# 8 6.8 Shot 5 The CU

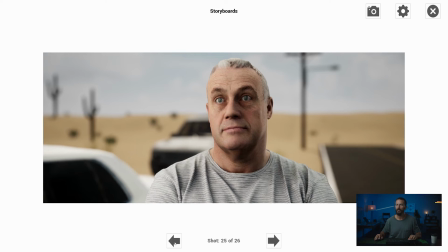8:10 See how this, this one,
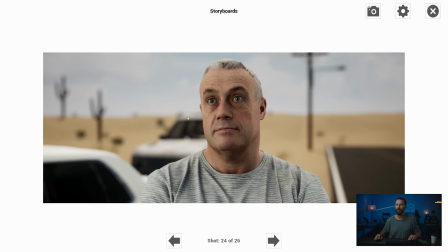8:12 it feels really flat because this level here on the side of his face is sort of in line with that background and with the back edge light.
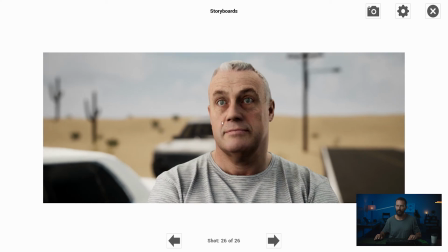8:22 We want a little bit more crunch, a little bit more contrast. That's why we just lift this up. And again, I would, if I was there on the day and I had half stop increments, I would try and get that background just a little bit brighter, like another half stop in the background, and then adjust all the levels relative to that. Because I like the shape here, but I would want it, it doesn't sit right.
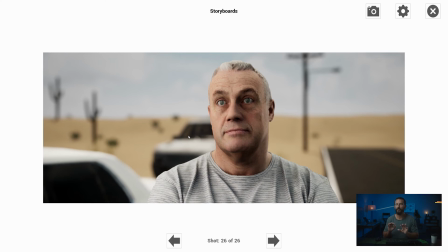8:40 It feels a little bit lit because we don't have that much precision control here inside of this program. But I like where the angles are coming from. I like the workflow to get there, right? Use the tools that you've already built up.
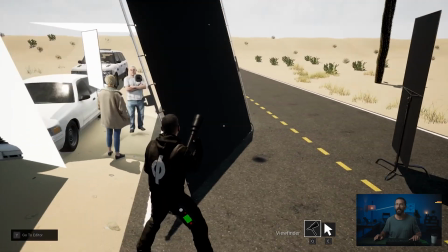8:52 There's not a whole lot of infrastructure here. Again, neg, always behind the camera, right?
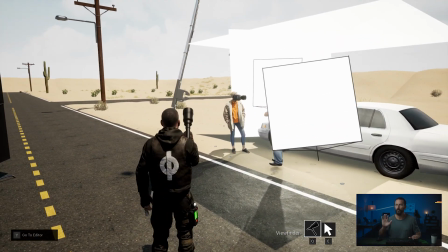8:58 You want it behind the camera. So you're cutting off all of that forward pushing light. Then we're adding our little edge down the side.
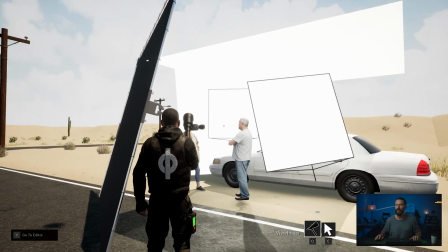9:05 Our overhead is nice and easy, something thin. And then we've got a diffused bounce that that is happening from over there.
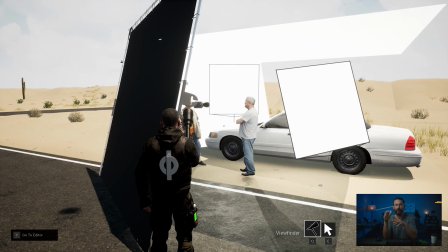9:11 That is the closeup. Now, we should be breaking for lunch now, and we're gonna come back and shoot the worst stuff that we possibly can, which is gonna be the insert. I don't mean the worst in terms of quality, but least important for the time of day. We don't wanna go straight into somebody else's closeup or a big wide shot. We're gonna go into the insert shot of the flat tire next.